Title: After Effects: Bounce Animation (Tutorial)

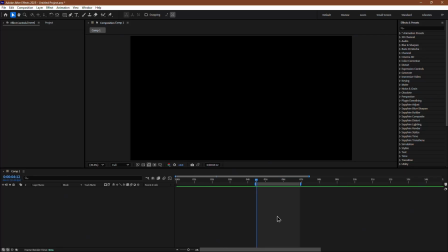A smooth bounce animation adds a natural dynamic feel to motion graphics. Let's go through a simple way to create one using position and scale adjustments. Start by creating a new composition. Then go to the top menu bar and click and hold the rectangle tool.
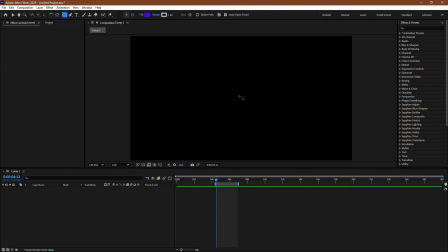From here, select the ellipse tool. Now, draw a circle in your timeline. Make sure the anchor point is at the bottom of the shape, so the bounce looks realistic. Now, open the position property by pressing P on your keyboard.
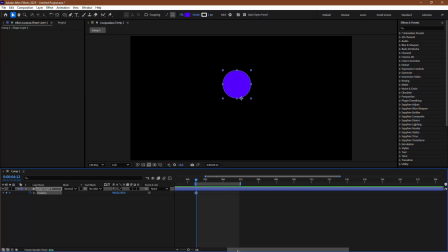Set the starting position by placing a keyframe. Move the playhead forward and lower the ball to simulate the drop. Then, copy the first keyframe and paste it a few frames later to create the bounce. To smooth out the motion, select all the keyframe and press F9 to easy ease them.
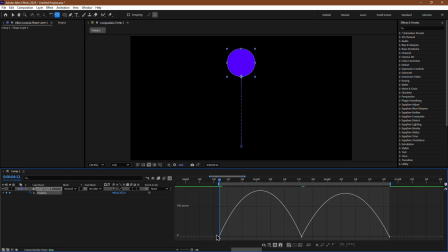Now, open the graph editor and adjust the speed curve so the ball eases in and out naturally. A sharp curve at the start and a gradual slowdown towards the peak makes the movement feel more realistic.
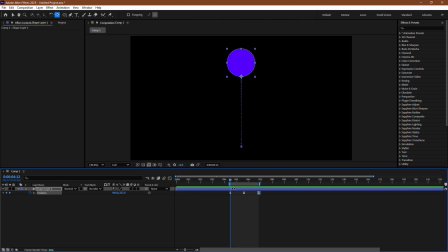Next, let's add a squash and stretch effect. Open the scale property by pressing S and unlink the width and height values. At the moment of impact, reduce the height to around 60% and stretch the width to 120%.
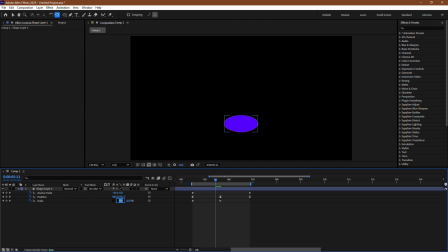A few frames before and after, adjust the width back to around 80% while extending the height to 120%. This exaggerates the bounce and makes it more organic. To finalize the animation, select all keyframes, press F9 to apply Easy Ease to enhance the natural movement.
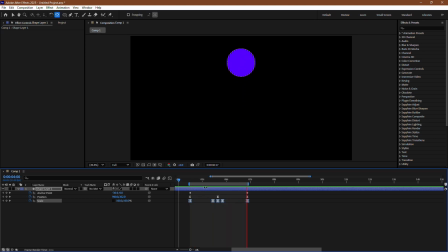And that's it. With just a few keyframes and some graph adjustments, you get a smooth and realistic bounce effect.